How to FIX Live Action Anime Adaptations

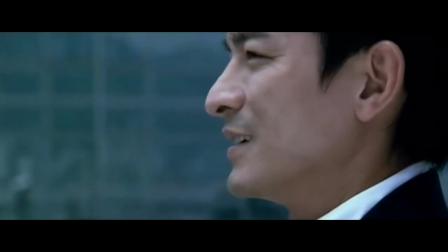Technically they are the same story, but they could not be told and shot more differently,
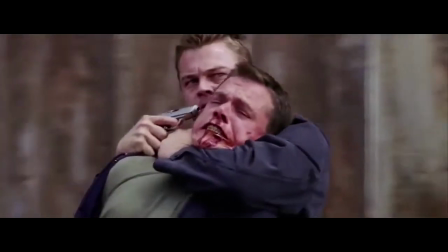and I chose this example because I think both versions are amazing films for completely different reasons, and goes to show that both sides have a different way of approaching things with their own strengths,
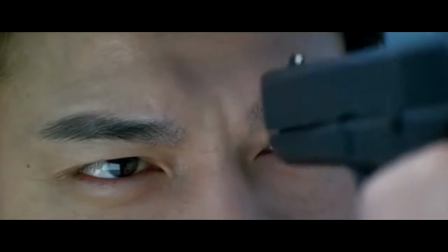which goes way beyond the location the thing is set.
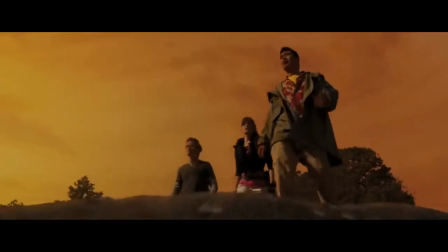An anime done by Hollywood would most likely mean that it would be told with the Western storytelling style, which would be a bit weird but certainly not a bad thing.
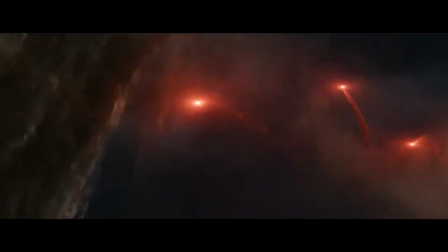The marrying of Eastern and Western culture can produce some interesting results, and while there are plenty of good examples, my favourite of most recent recent time is the Korean film Train to Busan.
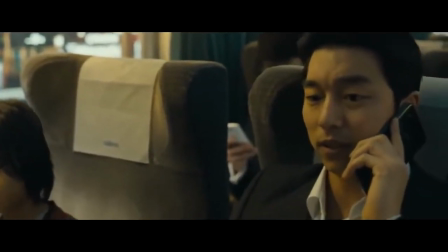Train to Busan takes a tired, overused concept of Western mainstream culture, zombies, and manages to make it feel fresh.
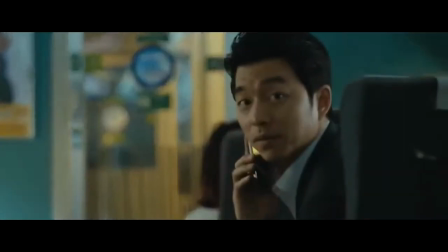It's a zombie movie with all the zombie cliches and tropes you've seen many times before,
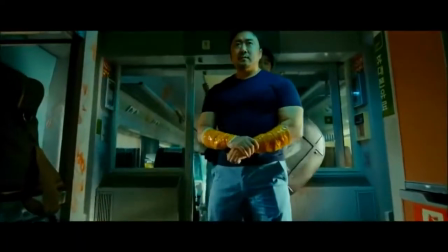but what makes it work is that it's told with a very Eastern style of storytelling with very Eastern characters.
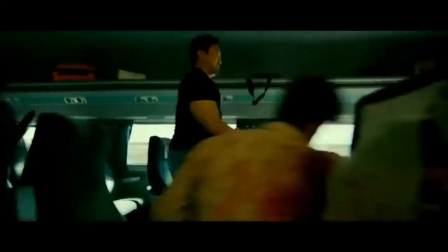That makes it feel very different from most other zombie movies without being any different on a surface level, and I absolutely loved it.
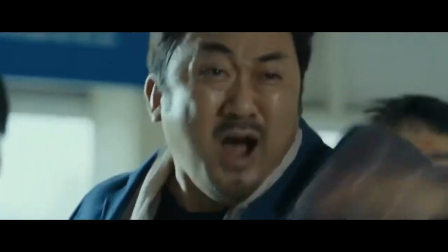It's a perfect marriage of East meets West, and if we flip this example over for an anime being adapted in the West, even if we are taking a Japanese story and adding Western elements to it,
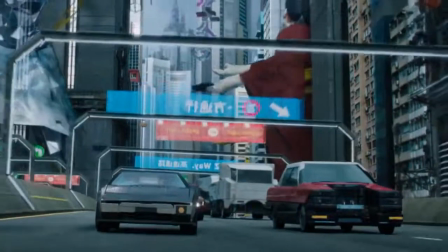it doesn't necessarily mean that it'll be a bad thing either.
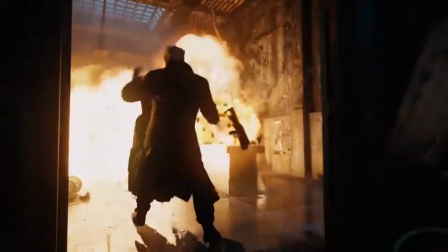Different styles have different strengths, but one is not necessarily better than the other, which brings us to step 2.
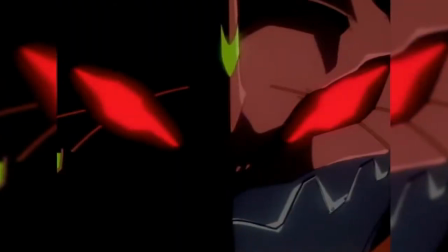Choosing a franchise that lends itself to adaptation. We'd be dumb to think that every single franchise and story has the ability to be adapted well.
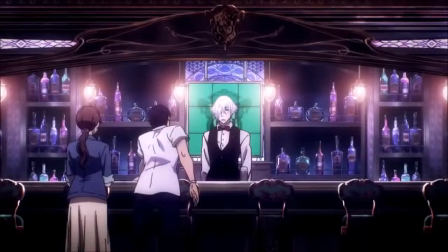Not saying we can't try, but you can make your job a hell of a lot easier by choosing something that could make the transition from anime to live action easily.
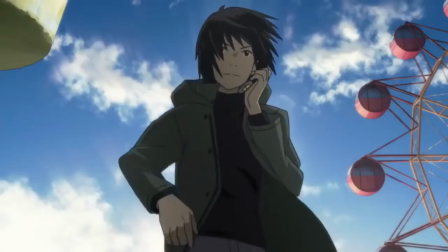To do this, we need to consider a variety of factors, but let's start with the most obvious. The visuals.
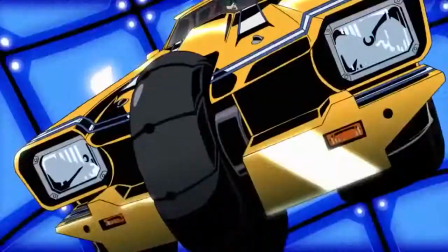Let's get this straight. A lot of anime looks weird, but it's fine because of the medium it's in.
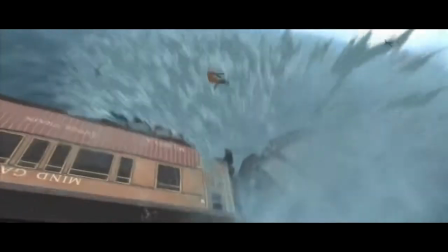We have a greater suspension of disbelief when it comes to drawings because there's a greater disconnect. Weird and colourful hairstyles, strange creatures, over-the-top clothing.
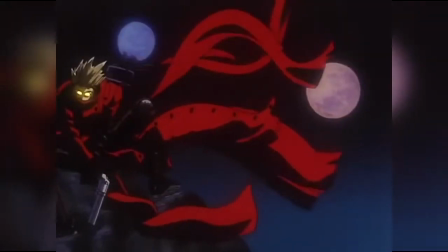Anime can get away with these things and often make the designs look cool because it's a drawing and that's exactly what they were designed for.
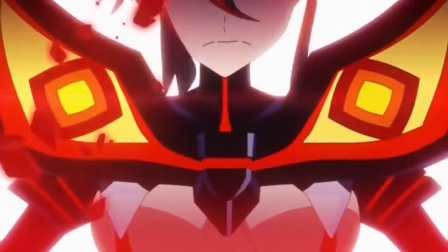They don't have to be realistic or practical, but that doesn't mean that all that won't stick out like a sore thumb if we directly translated it into live action.
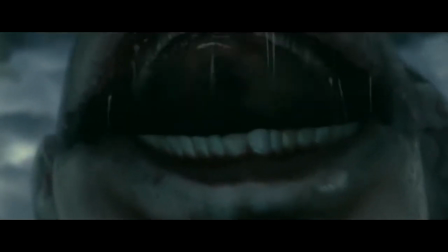And a lot of thought needs to be put into what designs would actually work.
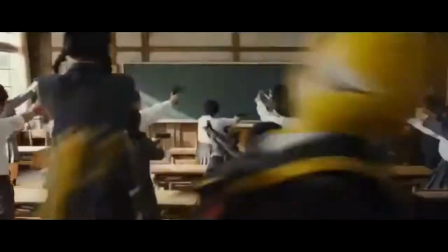There is nothing that brings you out of a movie faster than something that looks aesthetically out of place, and this is the problem I see with a lot of Japanese live action adaptations.
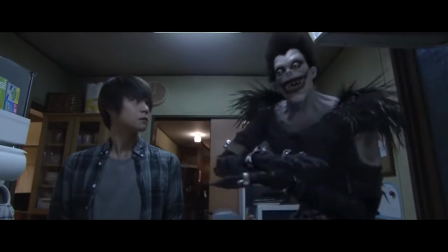A lot of the times the Japanese adaptation try to mimic the look and feel of the anime or manga without much thought of how it would translate into live action, and the result is,
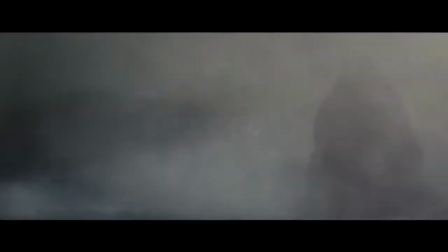well, you get this shit.
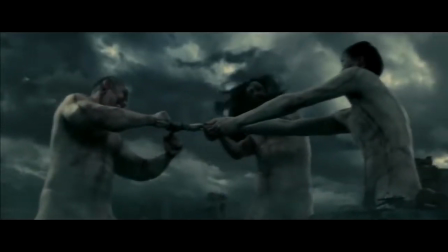If you want any example of how stupid anime can look in real life, just look at most of these adaptations,
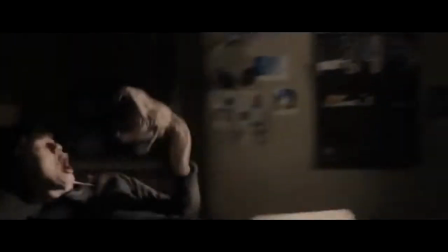as there are often many visual aspects that look incredibly jarring with no real thought into costume design and aesthetics.
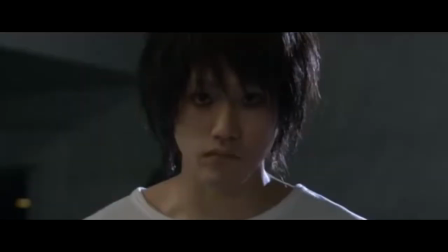It can sometimes even look like these characters are just cosplayers acting out their favourite anime scenes.
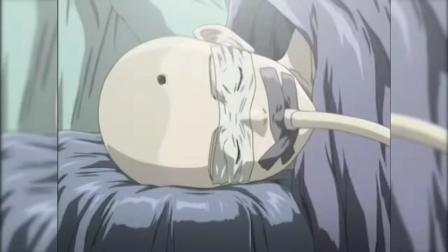Choosing a franchise that is aesthetically more grounded in reality will mean that there are less elements you need to consider when making the transition, but this is not the only thing you need to think about,
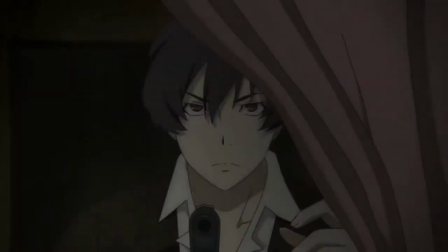especially if you're taking an anime series and trying to put it into movie form. Not every series will lend itself to this.
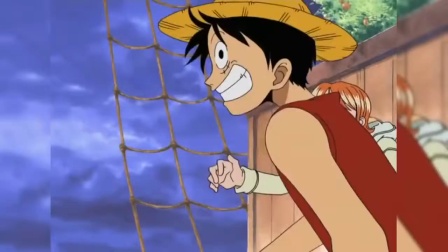For example, as much as people say they'd like to see a Naruto, One Piece or Dragon Ball live action that doesn't suck,
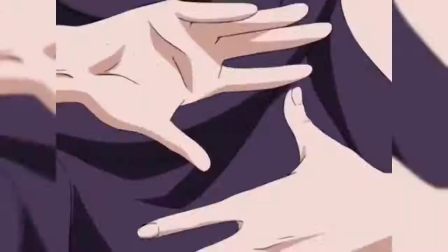adapting long-running shonens may not be the best idea unless we can make multiple films.
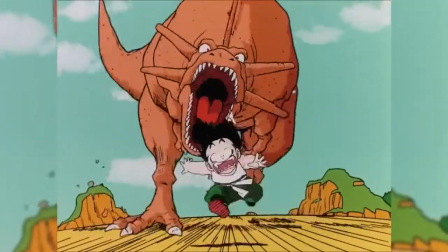Long-running shonens normally have a multitude of characters that get introduced in a large time span with a long story separated into arcs.
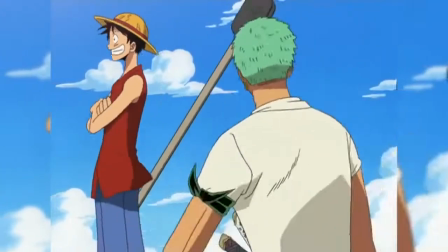It's no guarantee that every arc would even condense well into a single movie format, and this can be seen even in the shonen franchise films themselves.
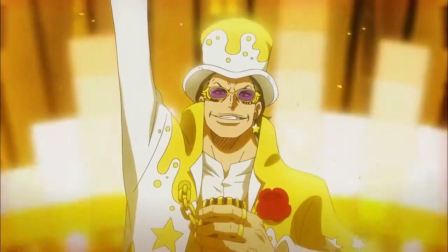As try as they might, they often fail to capture the same excitement as you do watching the TV series.
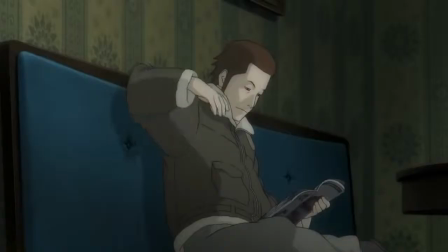Choosing series that can be easily condensed into shorter self-contained stories, or a franchise that is more open for an original plot would allow it to work in different formats.
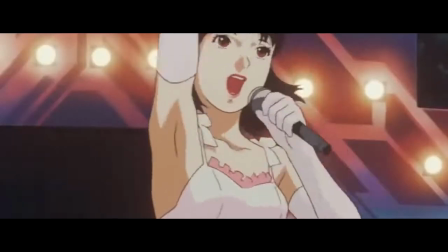A great example of how to approach these concepts well is the 2014 film Edge of Tomorrow.
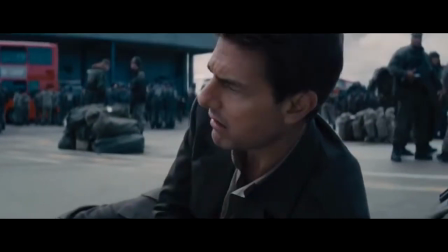Now this film is actually an adaptation of the manga All You Need Is Kill, and because the manga is a self-contained short story, it works well as a film.
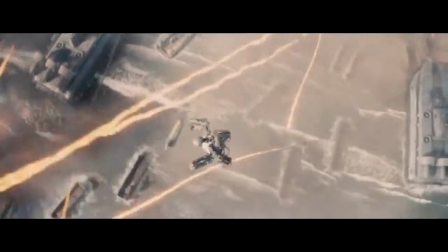There aren't too many characters, meaning the film has a chance to fully flesh out the characters and concepts it needs to.
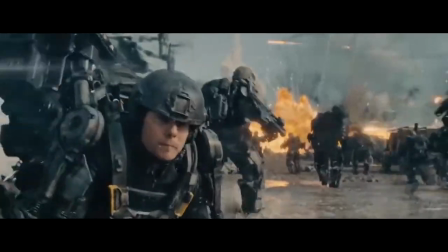Not only that, but the visual design was also changed to fit a live action format. The plot depicts a war between humans and alien creatures called mimics.
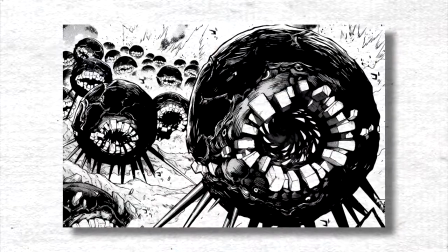Now in the manga, mimics were these giant rabbit spherical creatures.
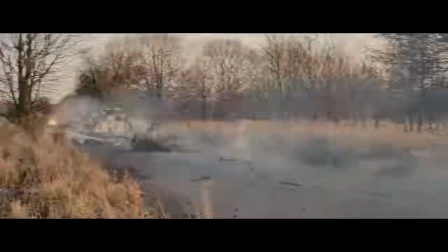It worked in the manga as they were scary enough as drawings, but I'm glad someone in the film crew looked at these designs and realized, oh god, these are just massive testicles with teeth.